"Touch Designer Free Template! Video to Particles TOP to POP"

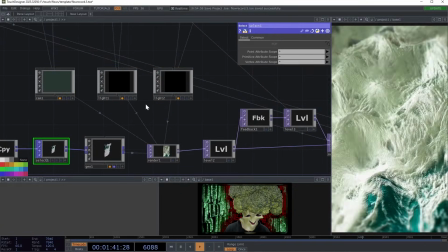I got these two lights are,
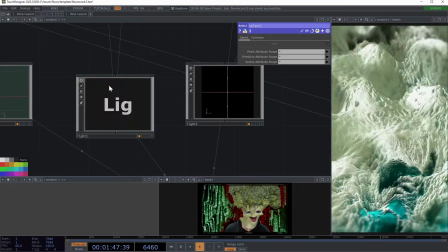oops, I don't know why they're off, but this one's kind of acting as a rim light and one's more of a fill light.
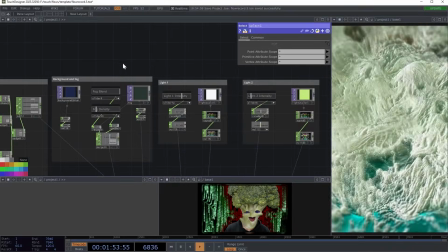And we do have some controls up here. One of them starting with the camera.
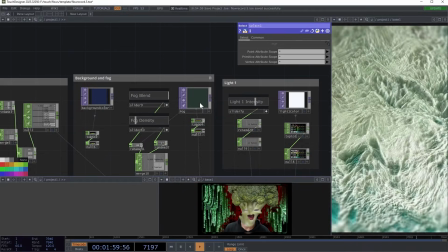There is a little bit of a fog effect going on, using it more to kind of create an illusion of depth.
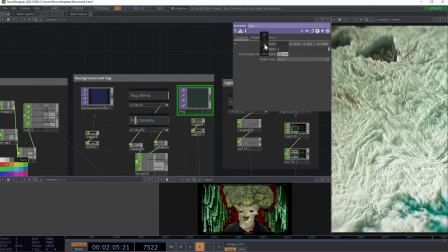But yeah, you can come here and definitely change the colors to whatever you would like.
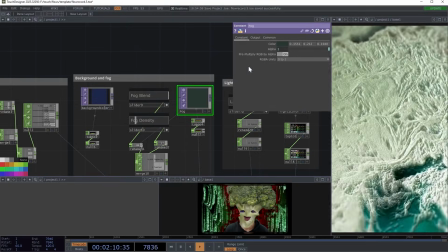I just have kind of a greenish tone here to kind of make it different, bring out a little bit of the green.
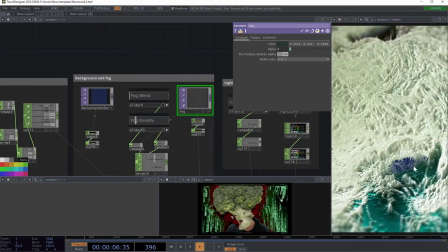But you can also disable it and just have a regular background color here, and it kind of stands out as you see between the gaps.
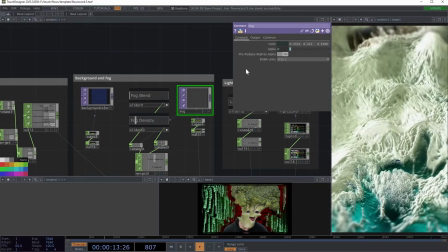Depending on the look here, this look doesn't have a lot of gaps, but for example, if I were to thin this out,
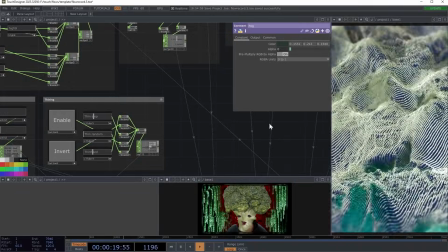you would, and now it becomes a little bit more obvious that we got a background here.
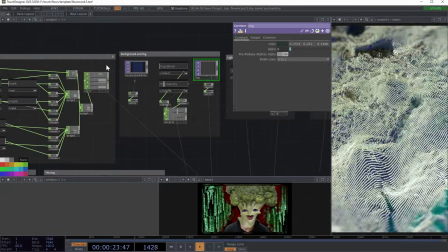So we see, you can kind of create different effects.
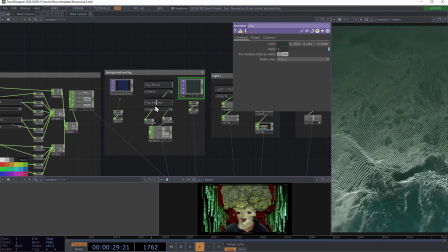Put the fog on and then blend it in, blend it out, kind of like a little vignette effect here going on, but in depth.
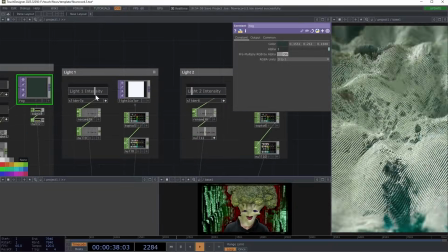These other two lights, this one is kind of more of a rim light, so it kind of gives more of the shadows,
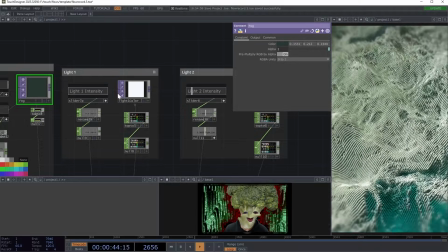brings a lot of more of the highlights and the shadows, especially when the kick comes in and things get a little bit more intense.
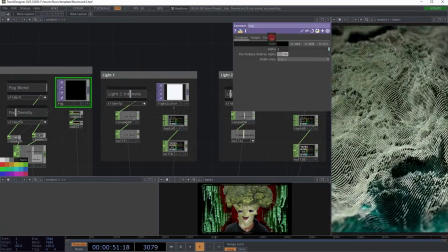Let me lighten this up again. I think I went a little bit overboard. Oops, maybe made it too dense.
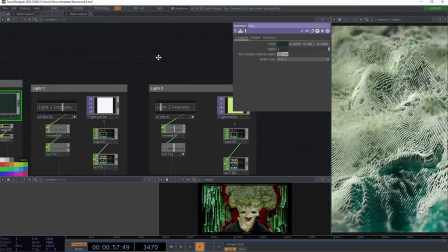Yeah. So we can definitely bring in that in. This is a more of a fill light here.
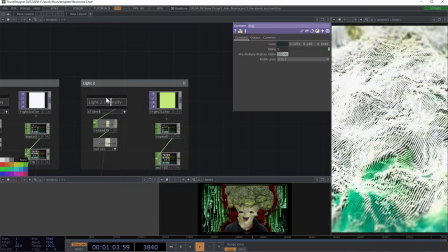As you see, it's kind of a yellowish, greenish color, kind of simulating a little bit of the sun or in this scene.
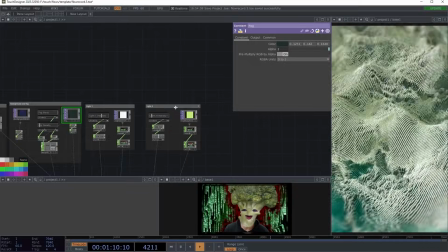But yeah, go crazy, change the colors to anything that suits.
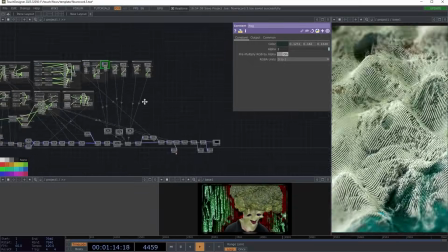And of course, that's pretty much it for the lights.
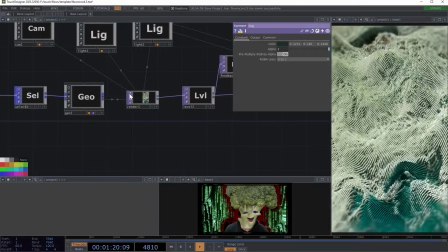Once it renders out the geometry to a top, there is some post effects that we have here.
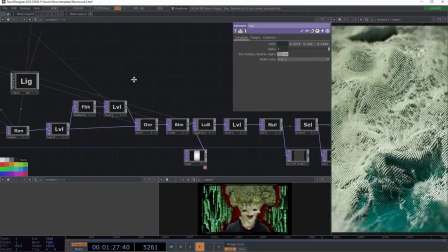There's a small feedback effect, some bloom, and a luma blur.
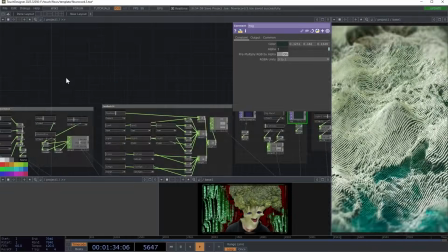So all these have some controls here. Now these are definitely artistic and a little experimental.
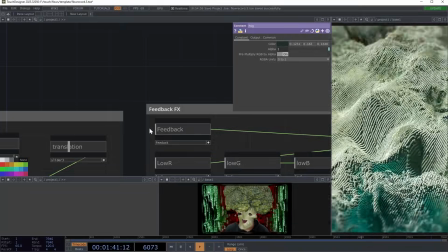The feedback kind of gives it, actually I should have turned it down to make things a little bit more crispier. Right now, yeah, see that's a lot crispier.
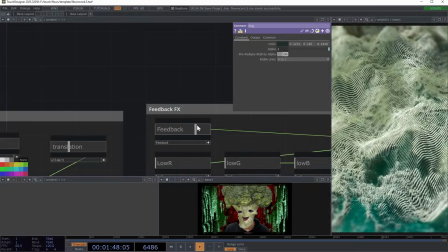But you can see it kind of creates this little more blurry effect as things kind of move along.
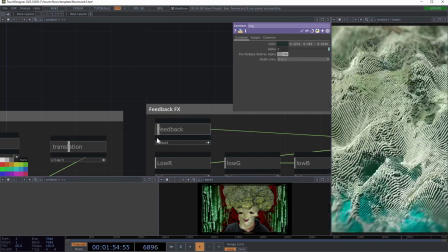And you can kind of control that. And of course, if you want things nice and crisp, you can bring the feedback down.
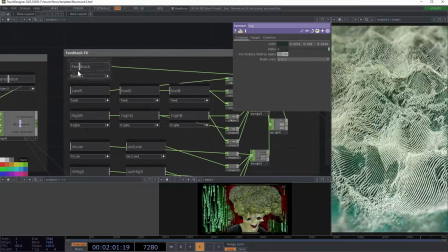Okay. So a lot of these options here are going to kind of create a different looks.
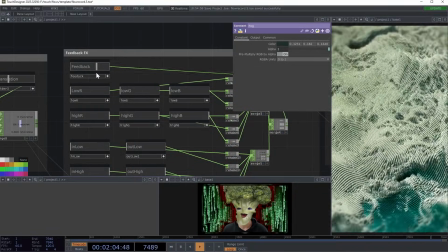Let me put the effect a little bit higher.
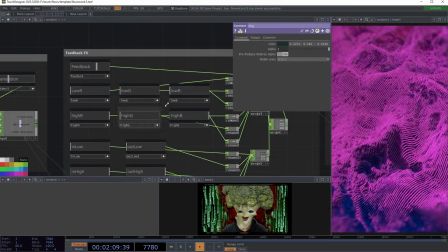So like if you want things a little bit, for example, let me turn the green out and kind of get a different vibe going here.
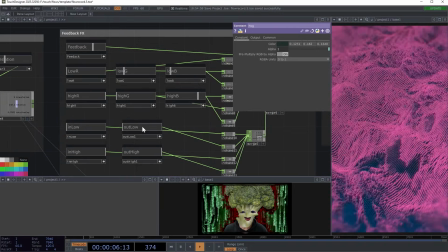So you can definitely tweak things very much so.
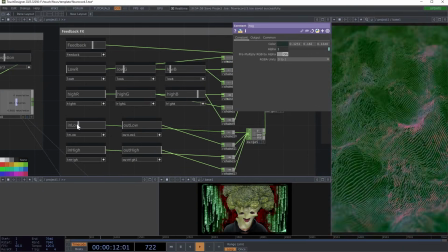Yeah, there we go. And of course, then you can adjust like the scene lights.
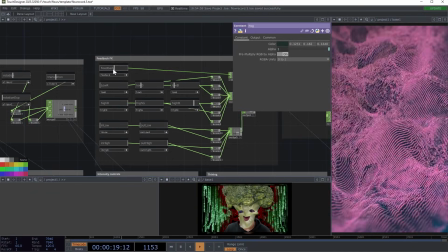But yeah, as you see, it's very interesting, easy to kind of play around and create different effects, and you can kind of fade into that and fade out.
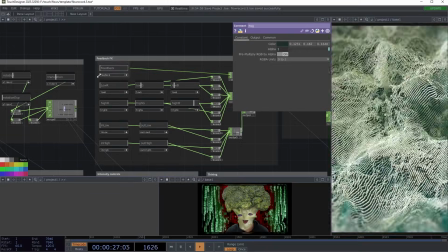See, so it's kind of depending on how you want to play things out.
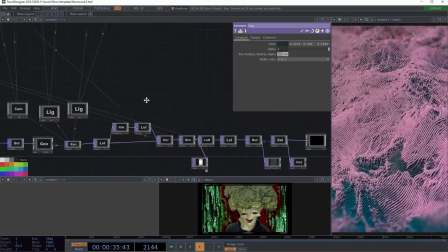Okay, so that is pretty much it. Other than that, oh, sorry, I did go over here.
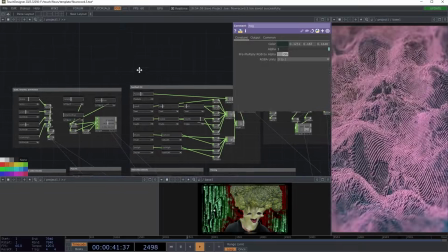So that is the feedback effect. That's kind of what controls the feedbacking.
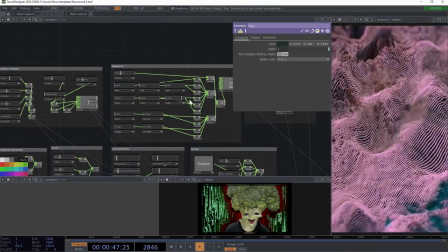Let me go ahead and turn these back to something more decent here.
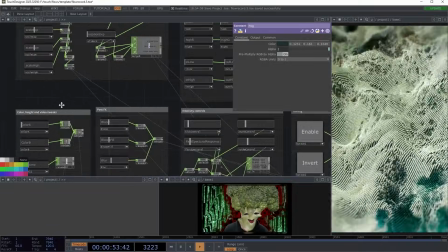There we go. Okay. So now we got a couple of other post effects here. Typical bloom, just a little bit of bloom.
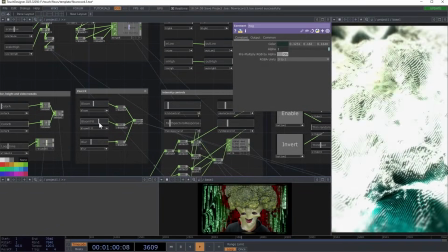I didn't really go too crazy. It's you can kind of go a little bit higher, a little bit lower.
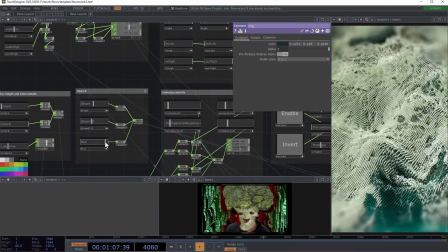Right now I have it very subtle, although I do enjoy it. And then there's also kind of a blur, a Luma blur vignette kind of going on,
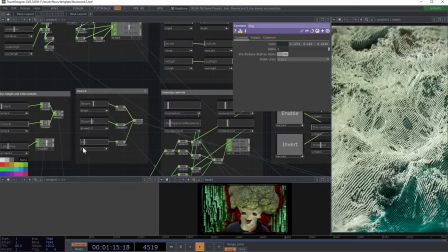almost to kind of trick it into looking somewhat like a tilt shift to play around perspective.
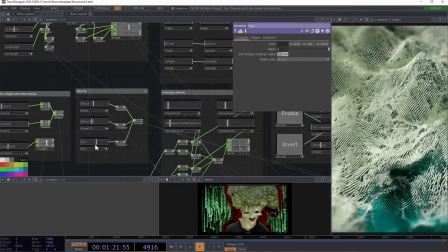To me, sometimes it looks like big landscapes, and then sometimes it looks like tiny little ocean waves.
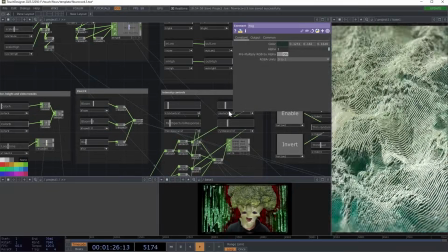So I think that's it.